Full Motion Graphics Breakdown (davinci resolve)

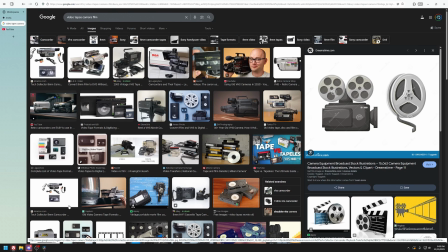(8:11)
I wanted to make it also look sort of like gears. So I'm just gonna start doing random things and see what happens. Okay, so for this part, I was starting to make the film tapes with shape 3Ds, but as you see here, it doesn't really look too great.
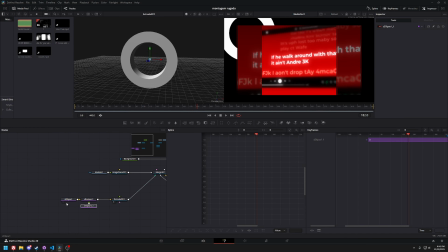(8:25)
So I ended up scrapping it and then going with the S ellipses and the other shape tools.
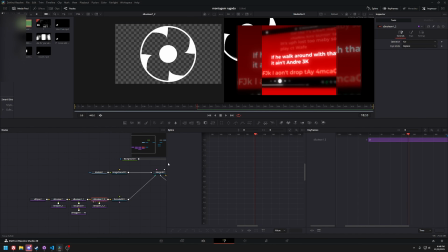(8:33)
So after using all these polygons to mask out different parts of the ellipse, I used a tool from Reactor to get the reflective gold material.
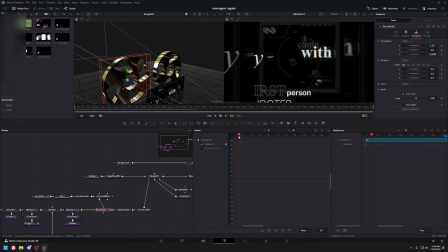(8:40)
And I keyframed a little bit so that it spins on every beat drop.
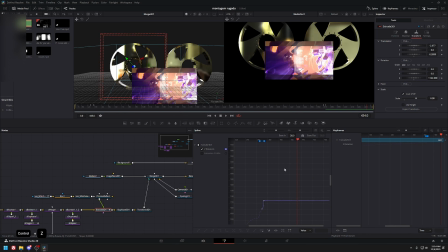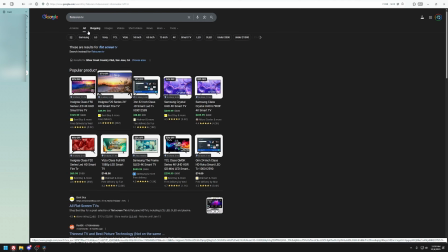(8:50)
The next part was adding a backplate for the video sequence that we made earlier.
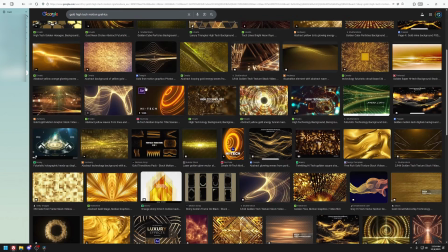(8:55)
This is just a simple rectangle that I added with the same gold material. And then finally is this background, which is just a bunch of shapes merged together and then blurred.
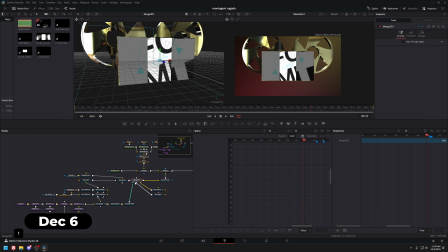(9:07)
Just to recap a bit on what I've done so far, I was trying to make these gear things.
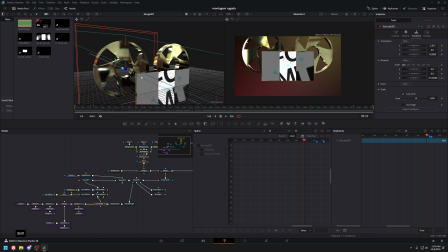(9:12)
So it's been a month since I last started. I got super demotivated, but I was trying to do these, not gear things, but what's it called?
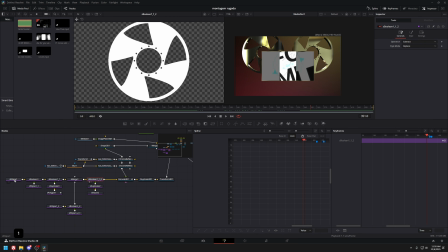(9:19)
Tape player, like these ones. And I just came up with my own design. Anyway, it's an ellipse. So these are S ellipses.
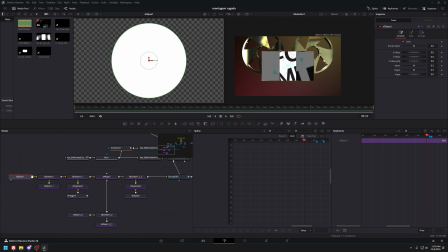(9:25)
I believe they're just shape paths, but it's built in DaVinci Resolve. So I feel like it's better to work with. And also I use them with the extrude. I'll show you later, but it's essentially an ellipse here. It starts with an ellipse and then I Boolean it with another ellipse. and this one, the smaller one, has a subtract operation. And then I boolean it with another polygon, which I drew. This is an S polygon. You can just draw whatever you want.
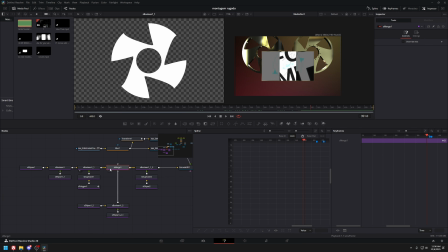(9:44)
And I duplicate it 4 times and I boolean it onto there to make this ninja star thing. And then I merge it with the outer ring, which is just this booleaned.
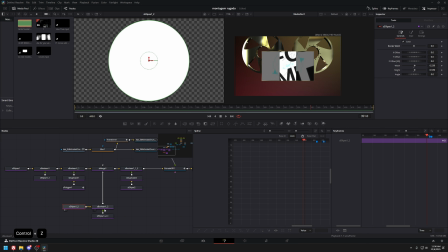(9:52)
Oh, I could have just done a non-solid the border width like this, but whatever, I forgot. And then I merged it onto here, and I boolean it one more time with a smaller ellipse.
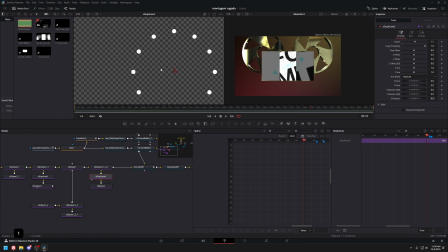(10:00)
This is a really small S ellipse, and then I duplicate it, so there's 12 of them in total, and I boolean it there.
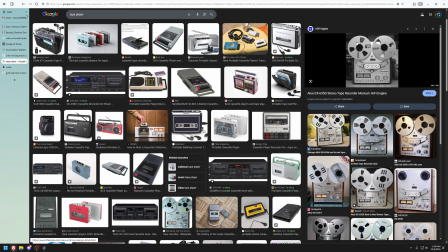(10:05)
So now it looks somewhat similar to these things, but I guess, I don't know, a bit more unique with these angled holes here.
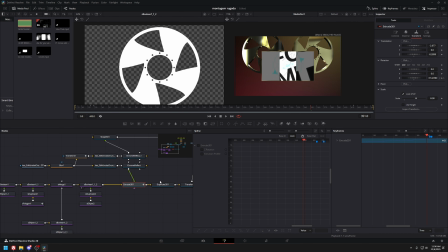(10:11)
And then there's a cool thing to put it into 3D.
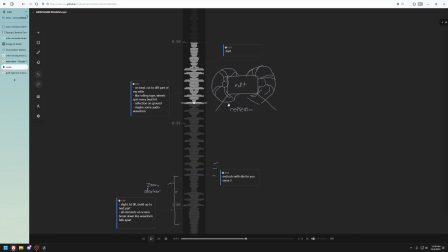(10:14)
So maybe you remembered, I imagined something like this for the tape player, like behind it, and then there's a reflection, so it all has to be in 3D.
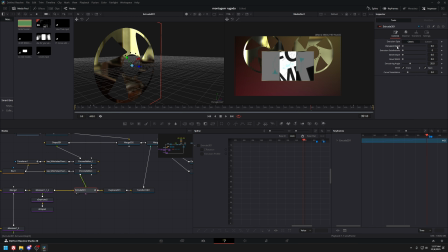(10:20)
So in order to make something like this, all I did was extrude it. Once you drag it, it becomes a 3D object you can use, and then you can extrude it to however long you want. And then there's an input for material input. I used KAS materials, which is, I believe, from Reactor. Yeah, Kick-Ass shaders. Once you get Reactor, there's a bunch of tutorials on how to get Reactor, but if you have it, download KAS Kick-Ass shaders, and then you can add in whatever you want because it's already implemented.
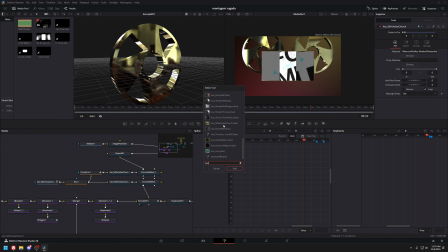(10:43)
So this one is just St. Nicholas Church. I liked it because it just had the reflection.
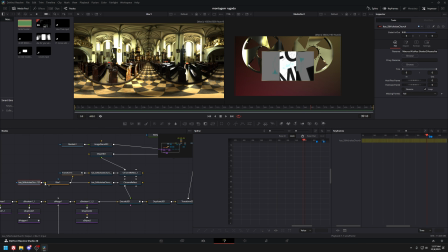(10:47)
It'll just give you all of this together, but I added a small blur so it's not too obvious or too sharp, and then you can just put it directly into the extrude.
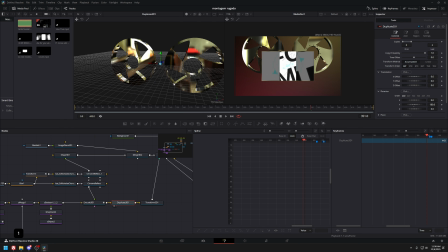(10:55)
I duplicated it one time on the other side by flipping it around. It was like this before, and I just rotated it on the y-axis so it would mirror on the other side, and then I transformed it to where I want it to be.
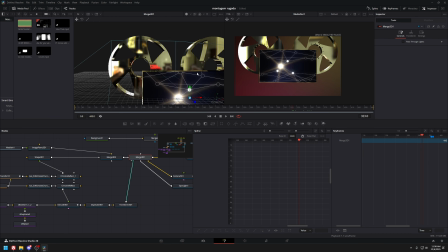(11:04)
That's these tape players.
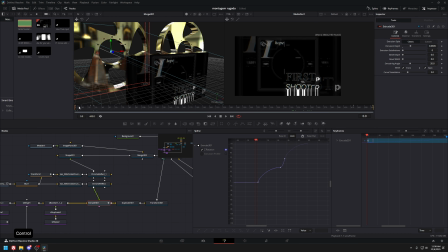(11:06)
And then for my keyframing, all I did was I set up a small keyframe like this so that it rotates fast and then slows down and then speeds up again. And then what I do is I select all of it, right click, set loop relative. On every beat, it would do the same thing relative to the past angle.
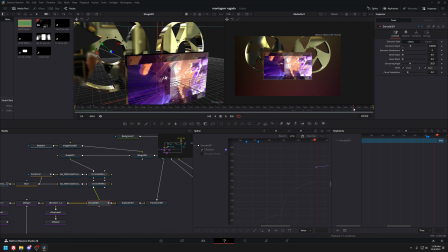(11:21)
And then at the end of it, I just end it off. I'm not sure why there's this jump. I had to keep it there to have the be continuous. Or the screen or the border around this, I did the same thing with the shape. It's just a rectangle behind.
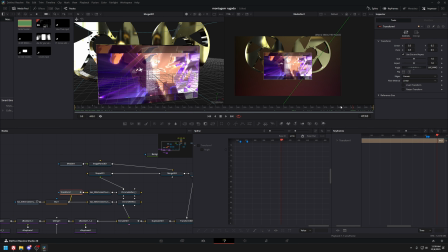(11:33)
Put in the reflection material and then I have a second one routed to this because I wanted to rotate it while it was moving, so it looks like a glowing rotating outline.
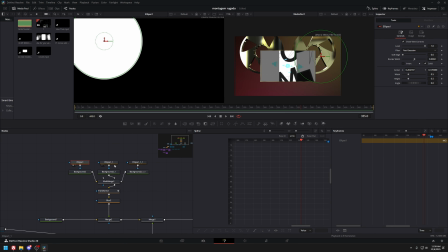(11:41)
Then the background, which I just made, was just a shape, different colors, all sorts of colors.
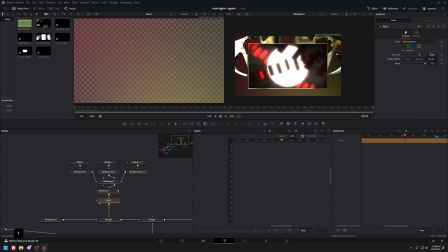(11:46)
And I transformed it to keep rotating around, and then a massive blur of 600. And then I'm directly merged it into the black background.
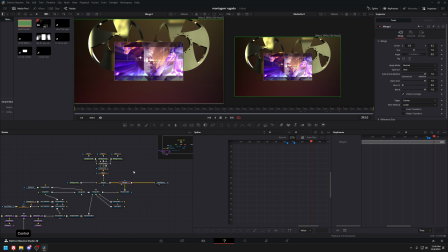(11:53)
So right now it looks pretty goofy. Usually it's always better once you add the effects on top, because the more effects you add, the less the viewer can see on what's actually going on. So if you sort of just overload everything, it won't be as noticeable that this is just this.
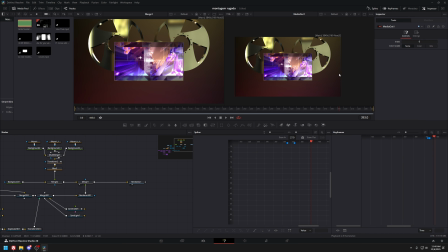(12:06)
So I think my next step I want to try to do is maybe add some more flare outside, and then start working on the reflection, eventually add global effects.
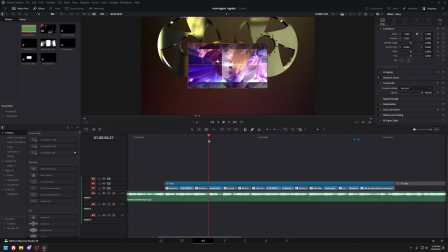(12:13)
So this is all still in one adjustment layer.